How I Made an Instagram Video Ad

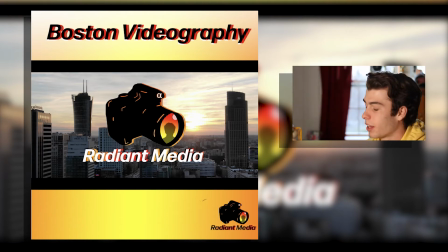[4:01]
And also, an effect that I placed into this as well is the cinematic black bars that come closer to the center. I actually saw this in a Marvel advertisement for the Falcon and the Winter Soldier.
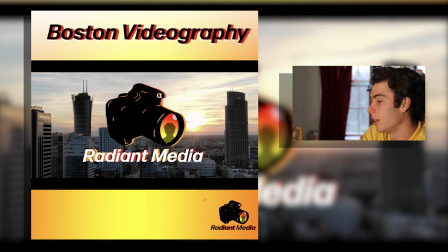[4:18]
It was actually revealing what was in the picture by starting off completely black and then raising vertically to the top and bottom. But with this, I thought it looked cooler that, you know, it's becoming cinematic.
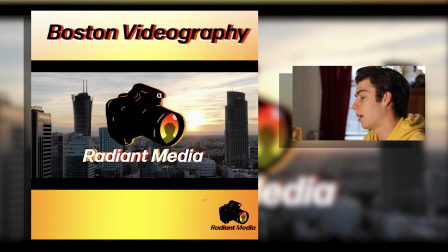[4:37]
The black bars are forming.
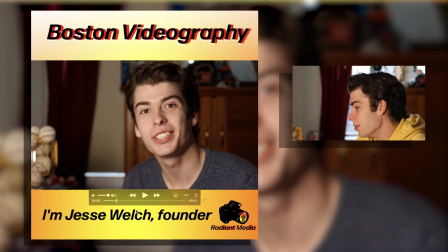[4:44]
Right there, I used a new
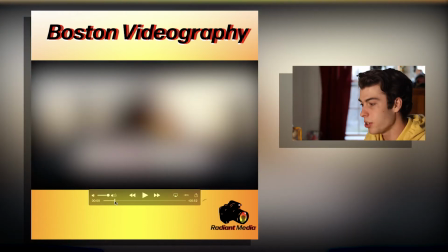[4:50]
transition effect where I used the push animation from Premiere Pro, and then I can't exactly remember how I did it, but I placed some keyframes so that the push would know when to exactly happen and
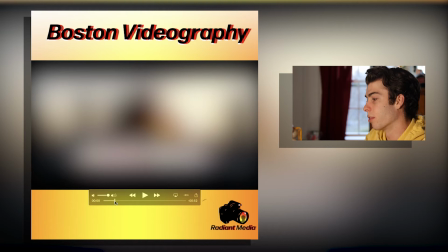[5:08]
when to add the blur effect as the push was happening. And along with it, I used a sound effect from Epidemic Sound, which is a great service.
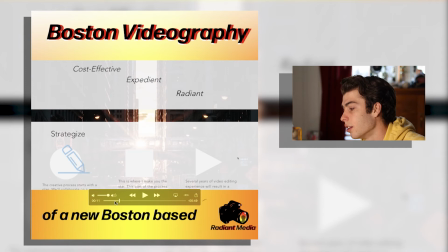[5:23]
And for this part, I used, I wanted to get across who I was, because I know that people don't really know who I am yet,
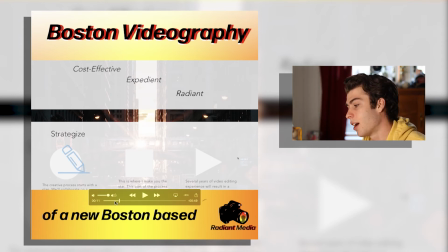[5:38]
and so I wanted to quickly show that I'm Jesse Welch and I'm a new guy. I'm trying to appear boisterous and exuberant and trying to look my best. So I said I was from Boston, and I showed a little scroll through of my website.
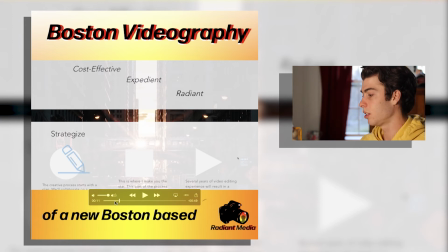[5:56]
I thought it might look nice for people to see what they'll be looking at once they click on this video.
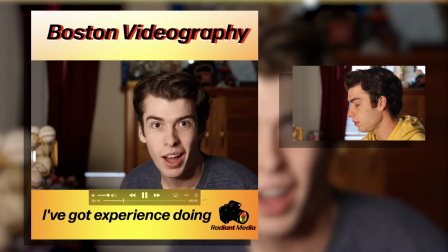[6:02] Videography service called Video. I've got experience doing a little something like this.
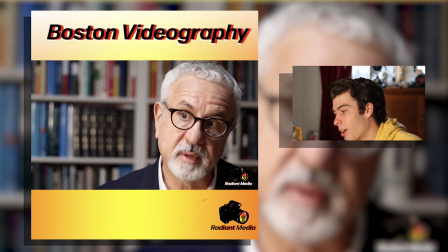[6:09]
And I was trying to think of the best way to be able to get across that, the work that I've already done. And so you guys have probably seen that I created a video for a professor at my school, and his name was Dr. Carroll.
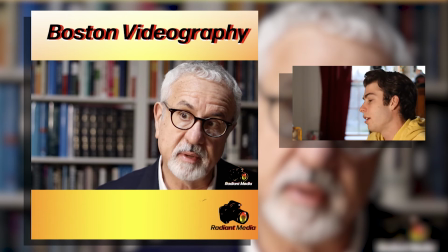[6:24]
He's amazing, and I got to learn a lot of things by interviewing him, but I wanted to choose a part of that interview where he was being passionate and he was really trying
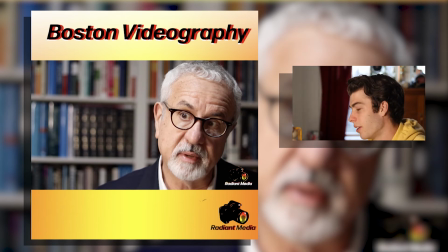[6:41]
to invite the audience to lean in. And so I wanted to show that I was able to capture something like that, like an emotional moment.
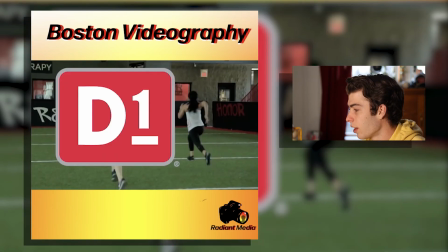[6:48] And a little something like that.
And then also this was a video that I created for D1, which I think I've talked about in my former videos, but D1 is a new franchise that's popping locations up all throughout the country,
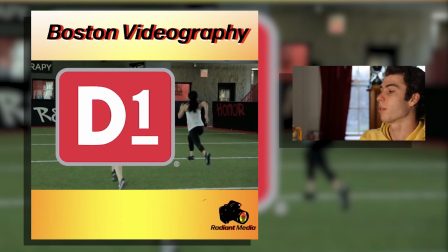[7:05]
and I was able to create a hype video for them.
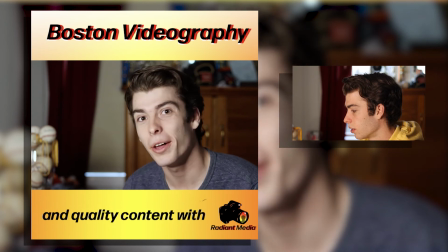[7:11] I create cost-effective and quality content with a quick turnaround time.
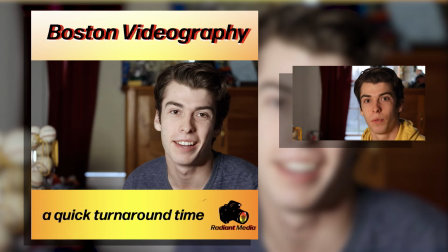[7:15]
Right here, I'm trying to get across the point of what makes me special, what sets me apart from the competition. So 3 things that I've sort of nailed down is that I'm cost effective. I'm not going to cost as much as any other production company probably.
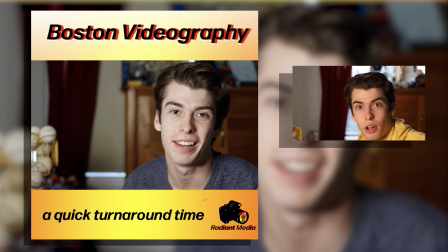[7:35]
Create quality content. I'm getting better and better, and I don't think I'm perfect, but I think I do have a strong sense of what makes a great cinematic video. And also quick turnaround time. So, I'm in college, and that keeps me busy,
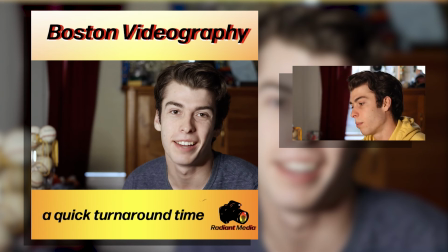[7:50]
but also I'm able to probably do things quicker than a lot of other production companies, because, I don't have that many clients yet. But it's growing.